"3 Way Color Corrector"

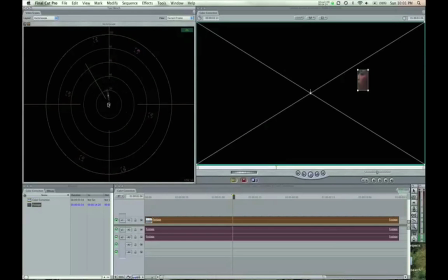[4:10]
And you can see in the vector scope this pink diagonal line and this is actually your flesh your flesh tones and that's you want your this color right down here which you can't see much of it but there's a few little outlines of color you want that to be lined up on this
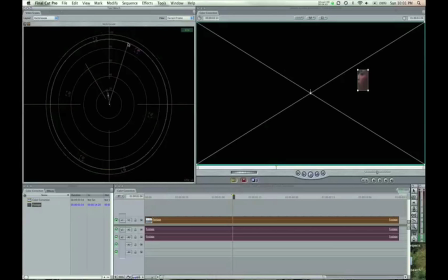[4:28]
pink line so I'm going to move my color corrector over a little bit or these are two different windows and my color corrector over
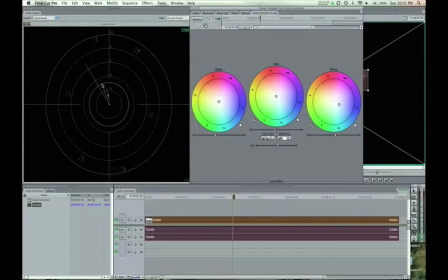[4:35]
we actually don't need to look at the video for this we're just simply matching up this blob of white onto this pink. So grab the mid-tones here and start lining it up.
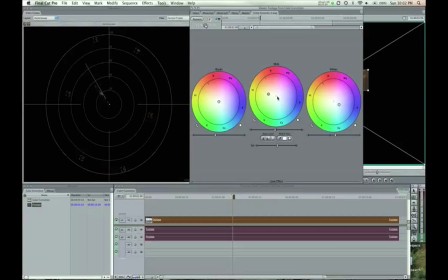[4:53]
I'm not going to go too extreme, just line that up. That should be good.
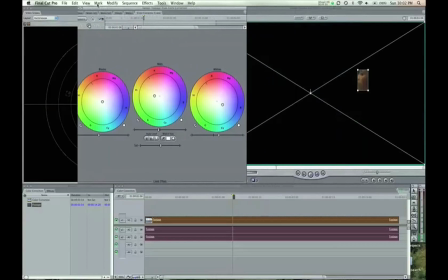[4:58]
Okay, so if I pull this over here, we can come back into our Motion tab,
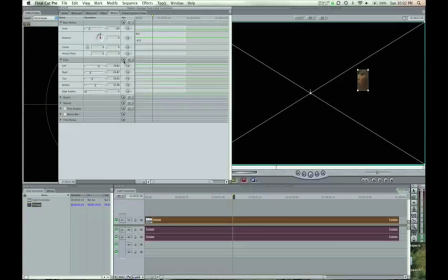[5:05]
come down to our Crop, and reset all that. And you can see what it did. it.
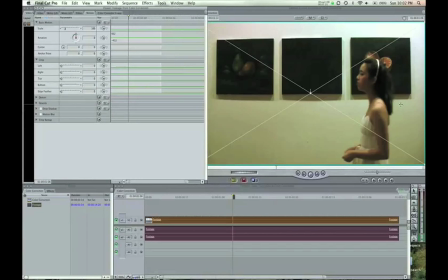[5:11]
It made her flesh tone a little more lively.
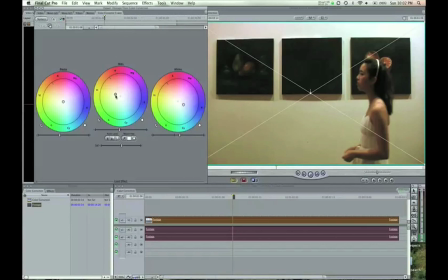[5:13]
I would come back into the color corrector myself and fix it a little bit more by my sight. Let's say that looks a little better right there. And see this little eye button up here?
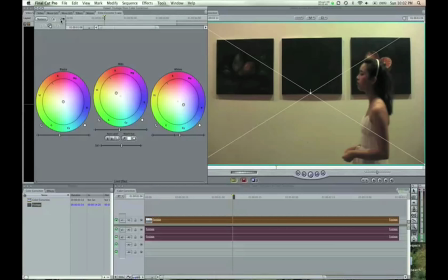[5:27]
You can select it and look between the two different shots. That was the first original shot when it's unchecked. And you can see how muddy it looks with the wall. And this looks a lot cleaner. Now, her flesh The brush tones look a lot better in this,
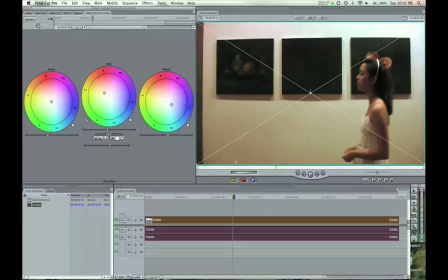[5:41]
but I'm concerned about the edges of the wall still look a little bland, but I'm going to bring up my whites a little bit more to fix that problem. I'm also going to stylize this effect a little bit more by coming up to my effects,
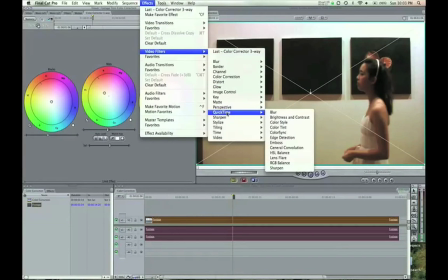[6:00]
video filters, and we're going to add, let's see, let's go to a stylize and add a vignette.
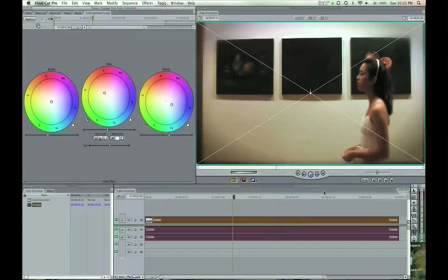[6:07]
And you can see that smoothed out the edges a little more. Play through the clip.
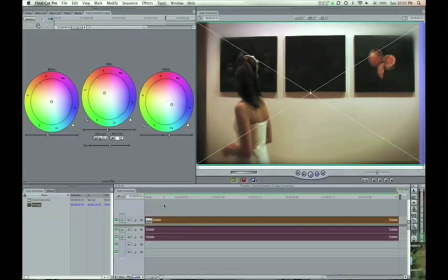[6:15]
And you can see the strut looks a lot better than the original. So that's a quick tip on the three-way color corrector and I hope that helps you guys.
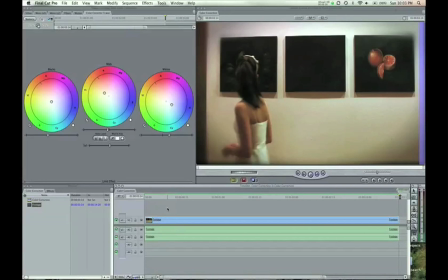[6:23]
I'm on spring break right now so I'm going to try to add a bunch more tutorials up this week. I'll see you guys later.